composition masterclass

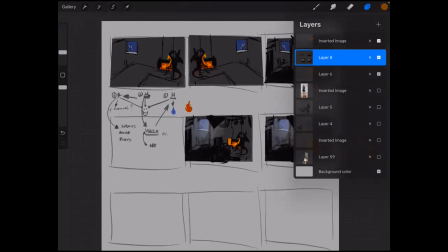4227s
Or I don't know if
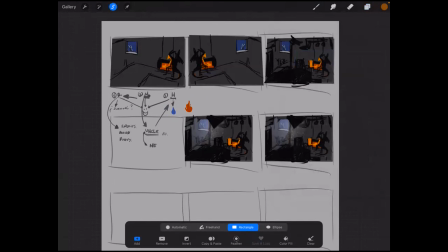4234s
it was like the same point of view, but it was looking more from
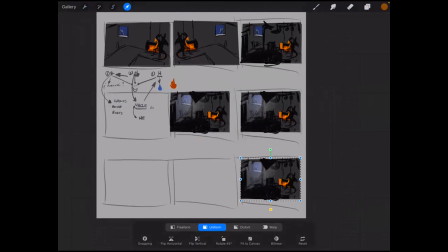4244s
like from a higher point of view, so that the characters look even more like detached.
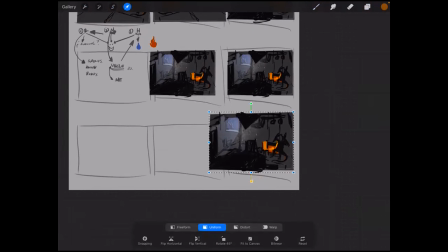4255s
Okay, so he feels like more into the ground, probably, right? You mean this?
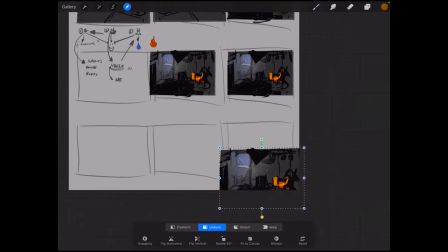4261s
Yeah. Probably. So it feels like smaller. Okay, so yeah, he feels like he's almost drowned within.
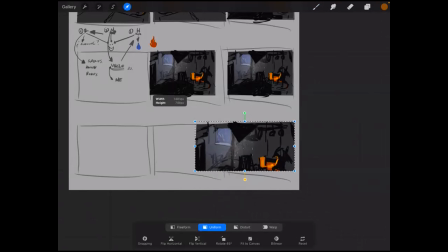4276s
And what do you think, Tien? What would you like to add? Maybe there could be like, I don't know, like a small lizard hanging from the ceiling, and we could be looking past him into the scene.
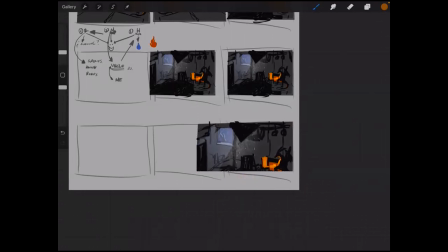4292s
Because I feel like if the lizard is like on the ceiling, then you can like use him as a sort of like perspective. I'm not sure. I'm losing. I mean, what do you mean with that idea?
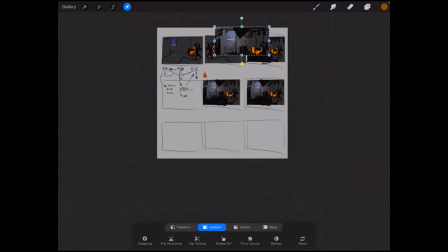4310s
Well, I was thinking if you're gonna have the perspective be of um like looking down onto the scene, then maybe you could have like an extra character or something so that the viewer can sort of like
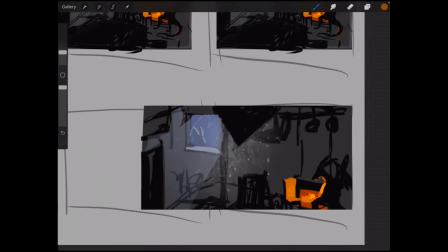4327s
use that extra character as a sort of guide into the scene, if that makes sense. You mean like a connection in between them? Yeah.
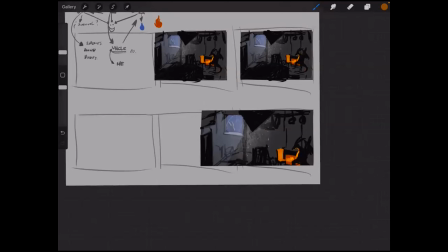4344s
Yeah, and yeah, something. It's really important that if sometimes
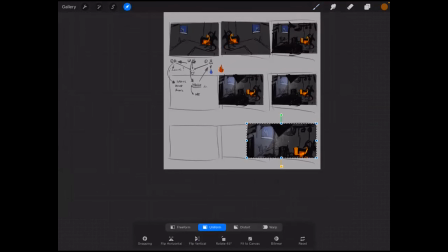4350s
some of the ideas at some point could feel a bit random, right? Which is nice, which is important to to allow that randomness because it feels more natural.
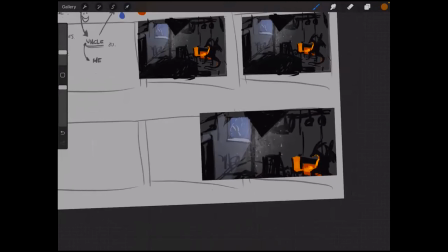4365s
But it's really important that if we place anything,
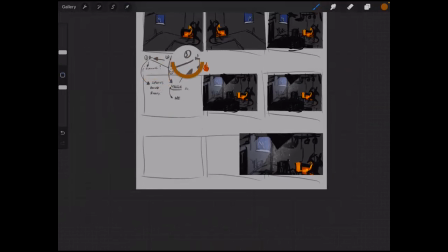4371s
we're still going into those three, right? So we never like start to say, okay, where's the like what if there's a spaceship?
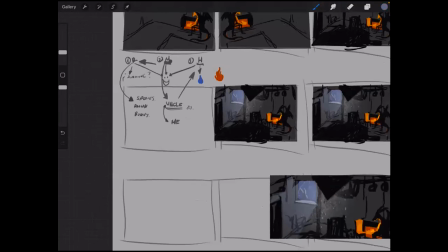4384s
No, it wouldn't make any sense, in terms of those three, right?
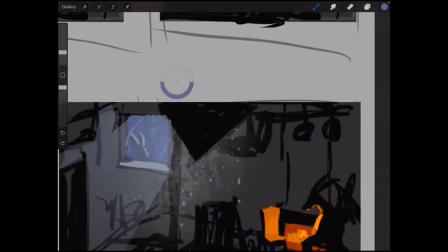4389s
So if you're like adding like that third character, the thing the character you're
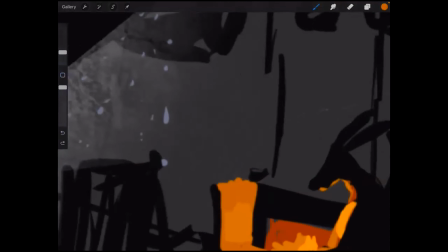4398s
thinking here, it's really cool, probably because he's I don't know, let's say he's
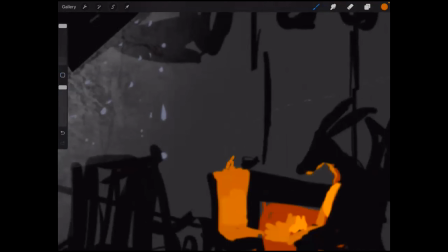4405s
at the top of the chair. So let's say he's giving him company, but instead of looking at him, like he just saw like there's someone outside the window.
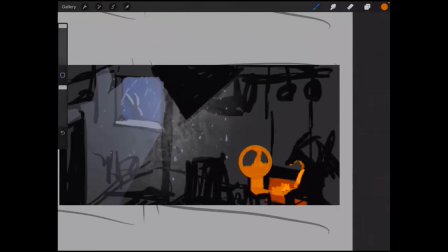4423s
So you see, by making this, we're making something that we can do with composition,
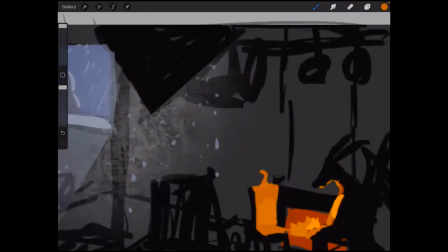4430s
which is with sight. With the sight, we're giving direction to our composition.
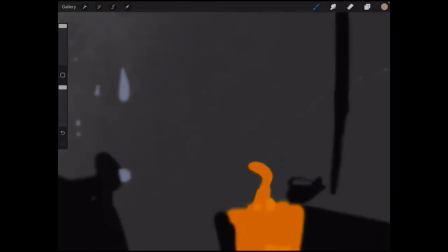4437s
So if you know that, I don't know, if probably this is too tiny,
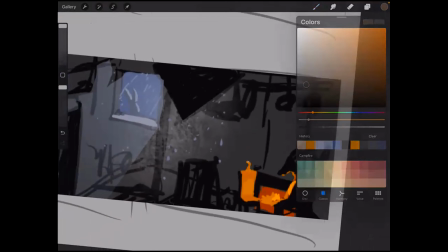4443s
but if we can see the side of enough, the side of the
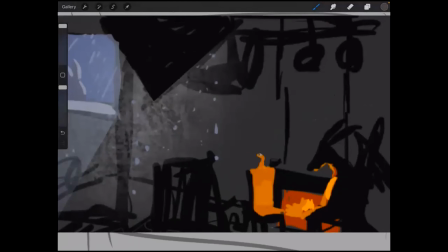4453s
our eyes would go, we would see like this, right?
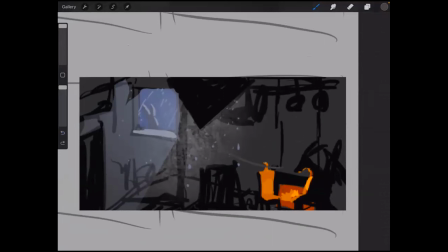4457s
And suddenly when we see, the view, we would go immediately to the window. You see? So that's pretty cool.